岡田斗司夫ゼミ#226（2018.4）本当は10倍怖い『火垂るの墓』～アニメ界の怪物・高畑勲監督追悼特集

ところが、いざ死んじゃうと、
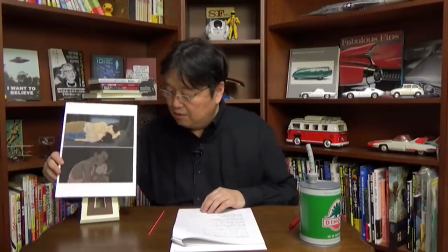24:46 セツコが死んでからのセイタは全然泣かないんですね。
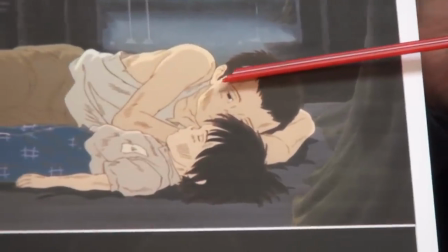24:53 例えば、一晩したいと添い寝してあげる時も、目が無表情なままなんです。
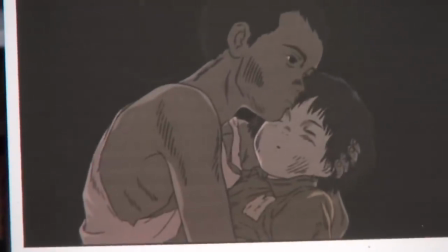24:59 こういうふうに、無表情なまま寝てると。
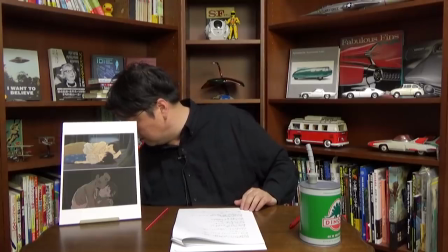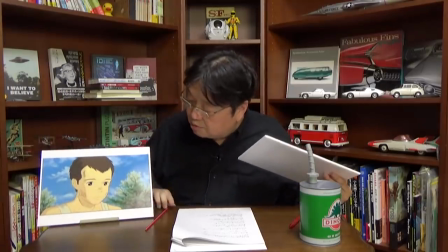25:10 これは、遺体を仮装するシーンなんですけど。遺体を仮装するシーンでも、聖太の顔はわざと無表情に描いているんですね。
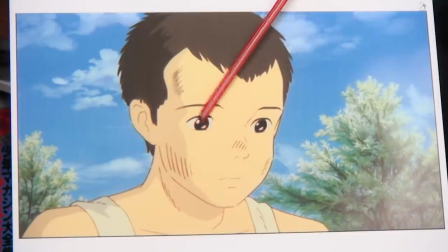25:19 そして、炎の照り返しの目の中の赤い光だけがチラチラしているという、完全に悲しみを描こうとするのではなく、無表情を描いている。この無表情を描いているのは、一応それなりに理由があって、演技者が無表情でも、観客はその表情に勝手に悲しみとかを見てしまうという、このような映像効果をクレショフ効果と呼びます。これは、ソ連になる前の映像作家が見つけた効果なんですけど。
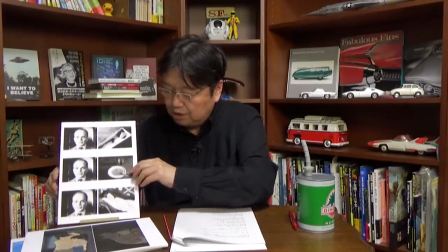25:55 クレショフ効果でよく出てくる画像がこれです。
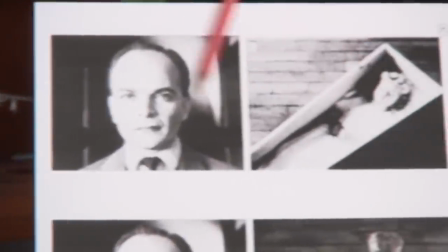25:59 まず、無表情な男と子供の死体を交互に見せると、この男は悲しんでいるように見える。
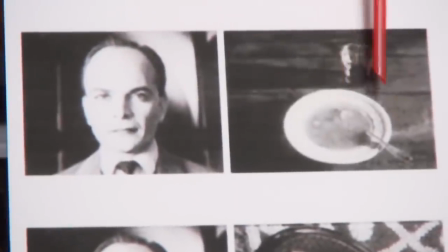26:07 無表情な男と湯気が立っているスープを交互に見せると、この男は食欲に動かされているように見える。
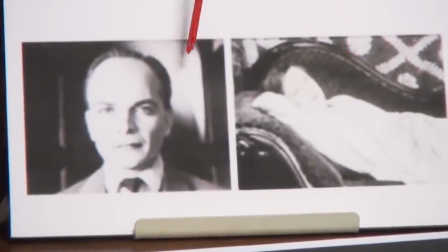26:14 次に、無表情な男と誘惑する女の写真を交互に見せると、この男は欲望を抱いているように見える。
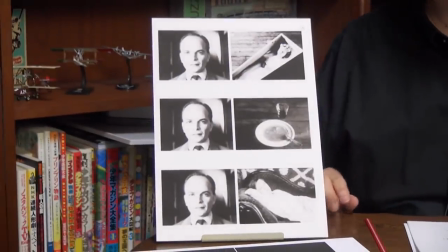26:22 一般的にモンタージュ理論とも言われるんですけど、モンタージュというのは、映像を編集するという意味なので、
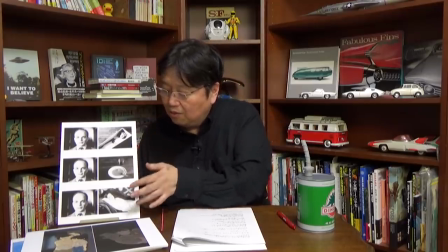26:29 映像を編集して、このような心理効果を出すことをクレショフ効果というふうに呼びます。
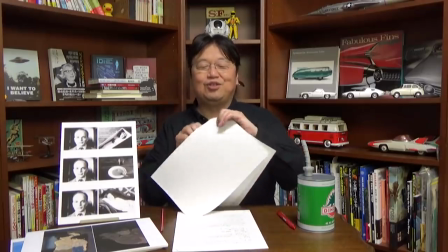26:35 宮崎駿は、このクレショフ効果が大嫌いなんです。宮崎駿は、こういうのが大嫌いで、そうじゃない。宮崎駿が好きなのは、こういうやつなんですよ。
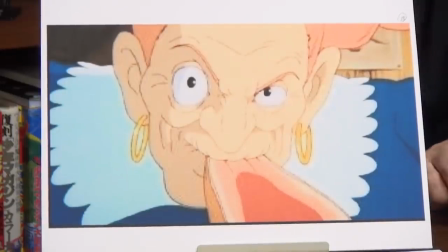パズを叱った後、「ん?その方が娘が言うことを聞くかもしれないね!」
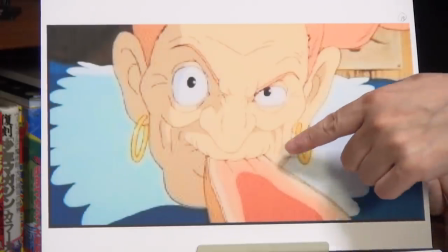27:00 という独り言を言うシーンなんですけど、これ、
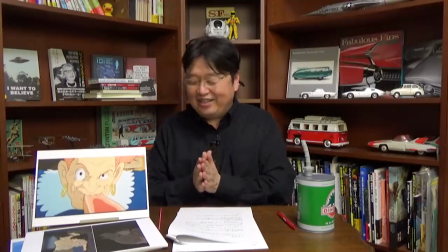27:04 キャラクターに演技をつけて、どんなキャラクターかわかりやすくしてるんですよ。
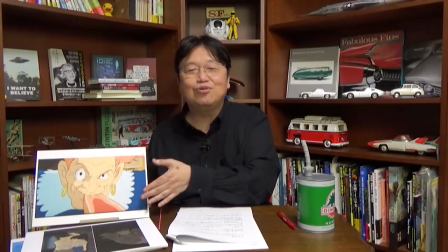27:12 でも、高畑勲は、こういうふうにキャラクターに自分が思っていることを言わせて、「見てる人間に、こんなふうに考えてるんだ!」
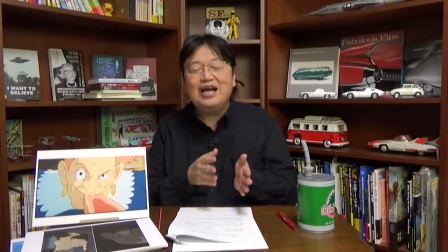27:20 と分からせることが嫌なので、クレッショフ・フクオカを使って、無表情な状態の生太を見せることによって、悲しみを表現しようとしているわけですね。
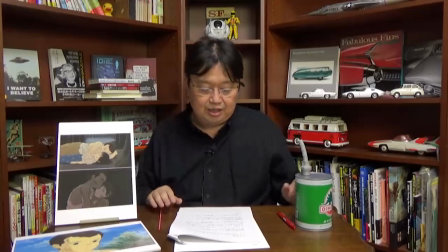27:34 何を言いたかったのかというと、セイタが無表情な理由は、
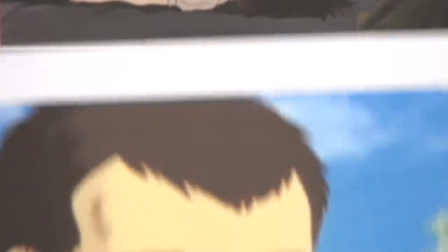27:39 僕らが勝手にこのシーンを見て、わんわん泣いちゃったりするのは、この顔が悲しみをたたえている。
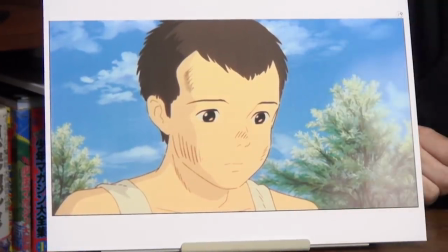27:47 悲しみを抑えて、一生懸命普通にしているような、けなげな状態に見えるから、このシーンを見て、すごい感動しちゃうんですけど。
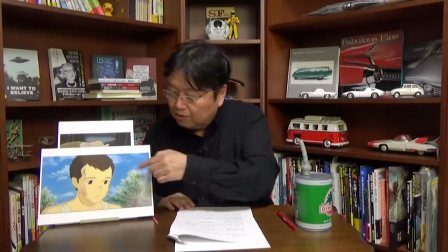27:54 そうじゃなくて、おそらくこの時の生徒は人間性を失っているんですね。
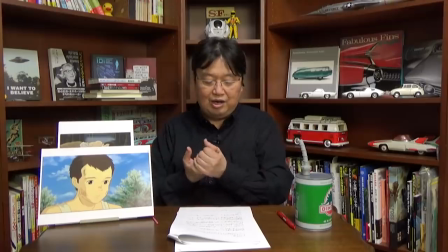27:59 人間性を失っているから、妹が死んでも腹が減るし、雑炊食べるし、スイカも食べちゃう。ああ、もう世話はしなくていいんだと。ホッとしてるから、安心してお腹が減っちゃう。この、「死んだからホッとした!」というのは、原作者の野坂昭之自身が、高畑勲と映画を作る前の対談で話して、
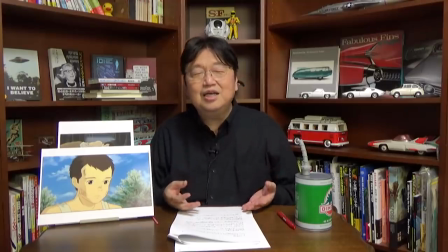28:18 この部分も必ず、「俺、そんな綺麗な人間じゃないんです。妹が死んだ時、正直ホッとしたんです!」
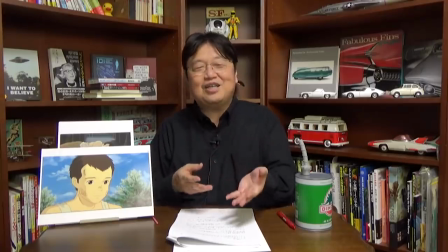28:24 というふうなことを、一生懸命訴えて、映画の中で使ってください!と言って、高畑勲に約束させたという部分なんですけど。だから、スミを買う。妹を焼く時に、スミを買いに行くんですけど、そのシーンも淡々と買いに行けるわけですね。
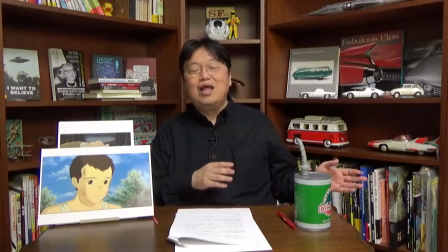28:38 連合艦隊が沈んだと聞いた時には、殴りかかるくらい興奮した聖太が、
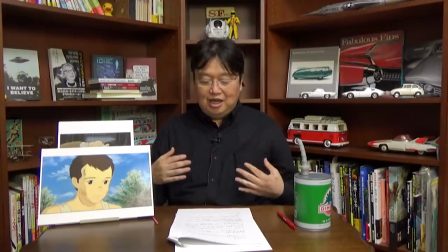28:45 スミをスミ屋のおじさんに裸にして、豆柄と焼いたら、よく燃えるわ!